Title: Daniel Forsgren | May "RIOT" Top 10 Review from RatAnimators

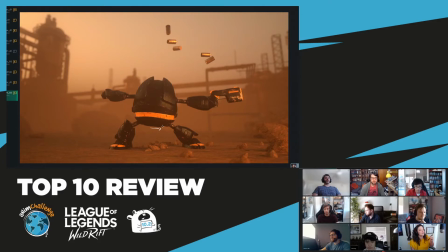a little less silly but not taking away from this like the general robot-y silliness of the motion to me
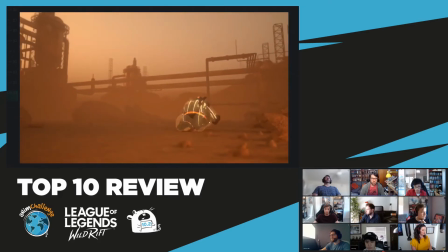um one other thing i was going to say and actually like maybe i don't want to call rory out but he could probably speak to this better than me having done a lot
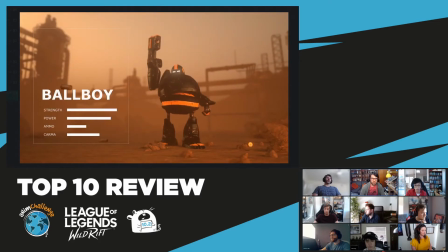of these is that the uh the camera is a little bit simple like it
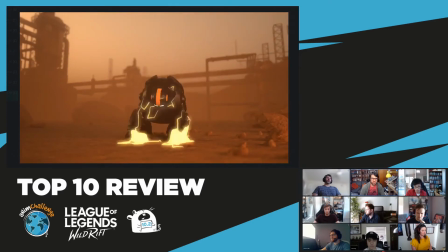tracks the motion well it like does all the things fine um but
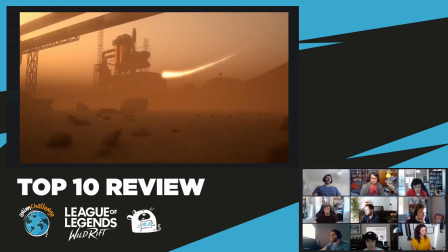it's very sort of straightforward um in a way that just feels like
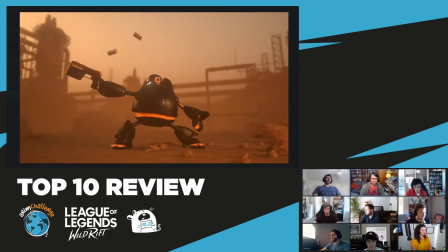uh animation interpolated as opposed to like a real camera and i'm not i'll be honest i'm not quite sure what's missing from it because that's not my sort of area of expertise so maybe like someone who knows more about that could speak to kind of like what's off there because i mean like i said it tracks it well but there's maybe like some missing like overshoot
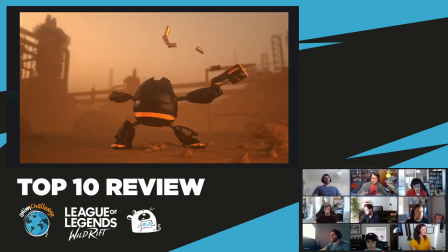a little bit to make it feel a little bit more natural or a little bit of texture to how it moves as opposed to just like the most
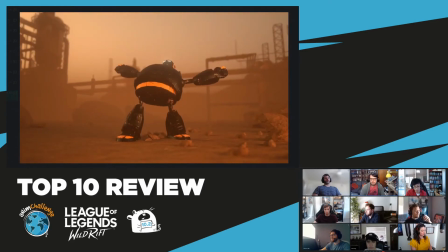straightforward ease in and ease out of it yeah i agree i think some of the things you could have done on here some of the
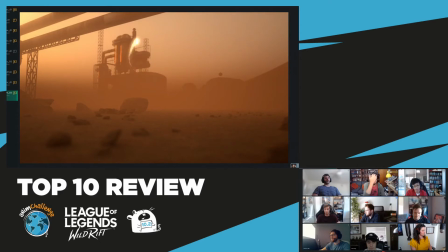things we did on wild rift was maybe just track that a little bit so your camera sort of like just moves a little bit with this just adds a bit of energy to it you know i mean it's like oh what's that you know so as it comes into the shot maybe we're still and then as it as it starts to move around up here we start to just move the camera just very
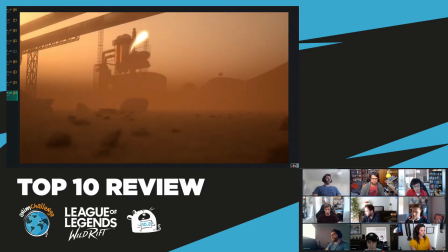very slowly with it and then it can come out here kind of as it already does and i think on this bit
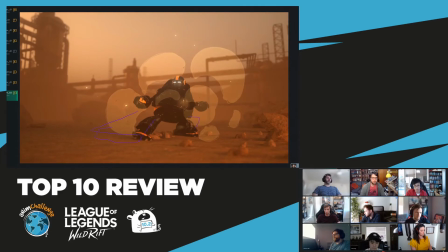he could have got more like depth to it maybe have this foot out here then this back here and then he could have also added like the dutch angle which is basically when we sort of angle the camera here and that could have really helped frame the pose a little bit better so it's when you do something sort of like this and then you can have like the head around here then he can come around like that and that's maybe
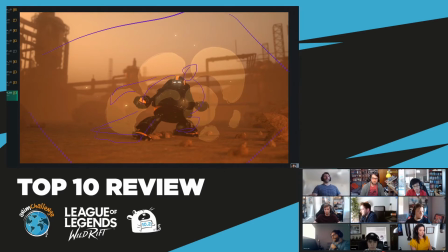a way he could have like added more emphasis onto this shot um but overall just my thoughts on this one is like it's so awesome
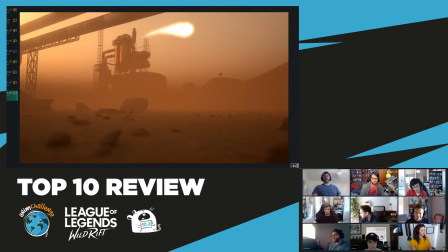how we're in this world he's got like this mist it feels like the blade runner planet it's like we're totally inside it i think that this one conveys
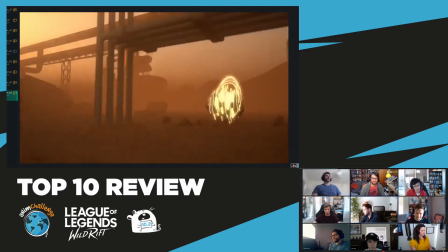just the whole mood and tone of one of the pieces the best it's just so like where i don't know where this planet is but
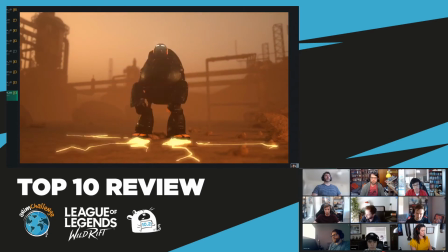it feels like we're on it with this mist and stuff like that i really agree with the feedback that you've already given um about this this doesn't
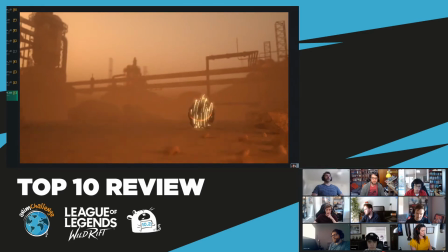feel too clear what he's doing here where he's just kind of wobbling maybe he could have done this skid and he probably don't even need this
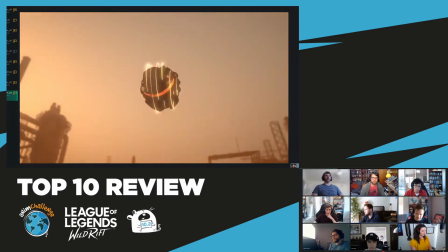beat he could have probably just gone straight up to this um or something that he could have done when he comes in here he could
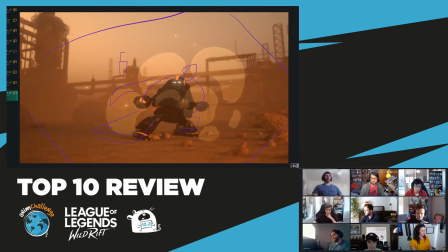have put more emphasis on the gun popping in like maybe the gun could have like transformed it in like right next to the camera here so like it
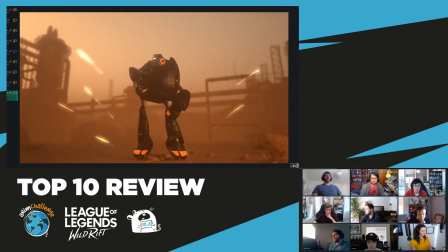draws your eye to oh he's got a gun now and then he could have started shooting feels like the gun just kind of come out of nowhere and it might have
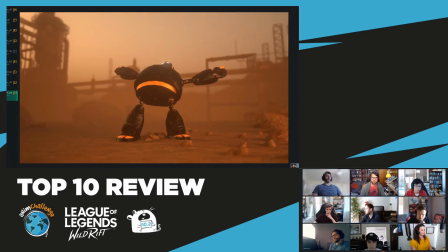been nice to show like oh he's getting the gun out uh instead of this part here i use the time to have
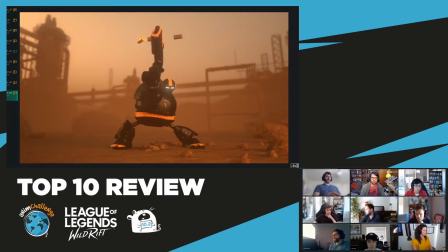like a gun forming instead of this part here um but overall i really really enjoy this piece yeah and i think what lana was saying as well just this is completely still and even when you're like as everyone knows in animation even when something's really still in 3d animation you have to sort
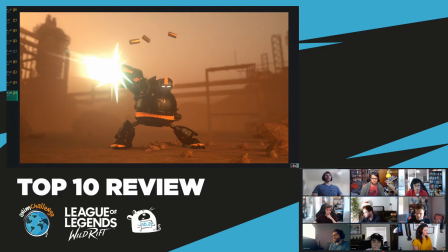of drift it just a tiny bit to make it still feel alive even if it's a robot just like a tiny tiny little bit on that would have maybe helped
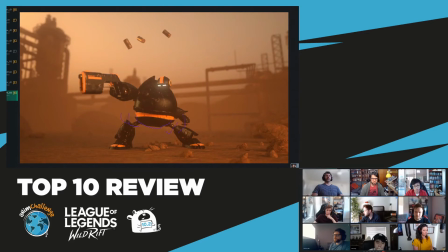or maybe just a very slight vibration as he's shooting each bullet just to sort of so it's not just finding exactly and then
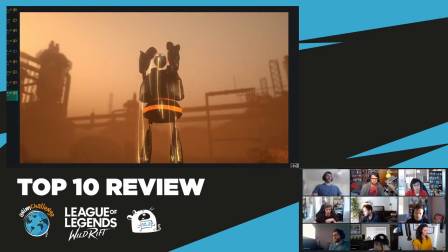one more thing the legs hit exactly the same time on this landing maybe just sort of tone pull one just back just a tiny
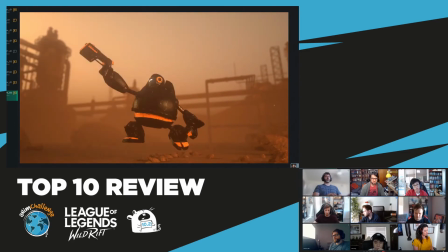bit so your contact isn't exactly the same on these frames here it kind of does it here as well maybe this one could have just been a little bit
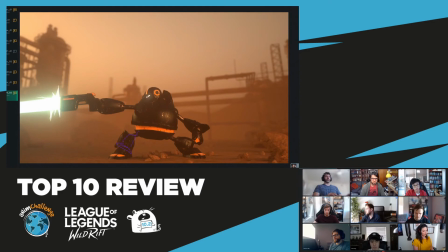higher on this frame and then it goes down the frame after the back one just so you have that separation and i know it's a robot so
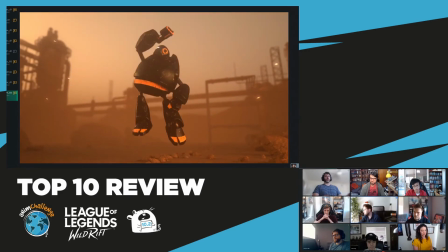it's hard to think in terms of a little bit organic movement but i feel that it's just one of these things that pops out it's like oh they hit exactly the same frame you know and even though it's a robot can maybe separate it but overall i really like this one really awesome good job so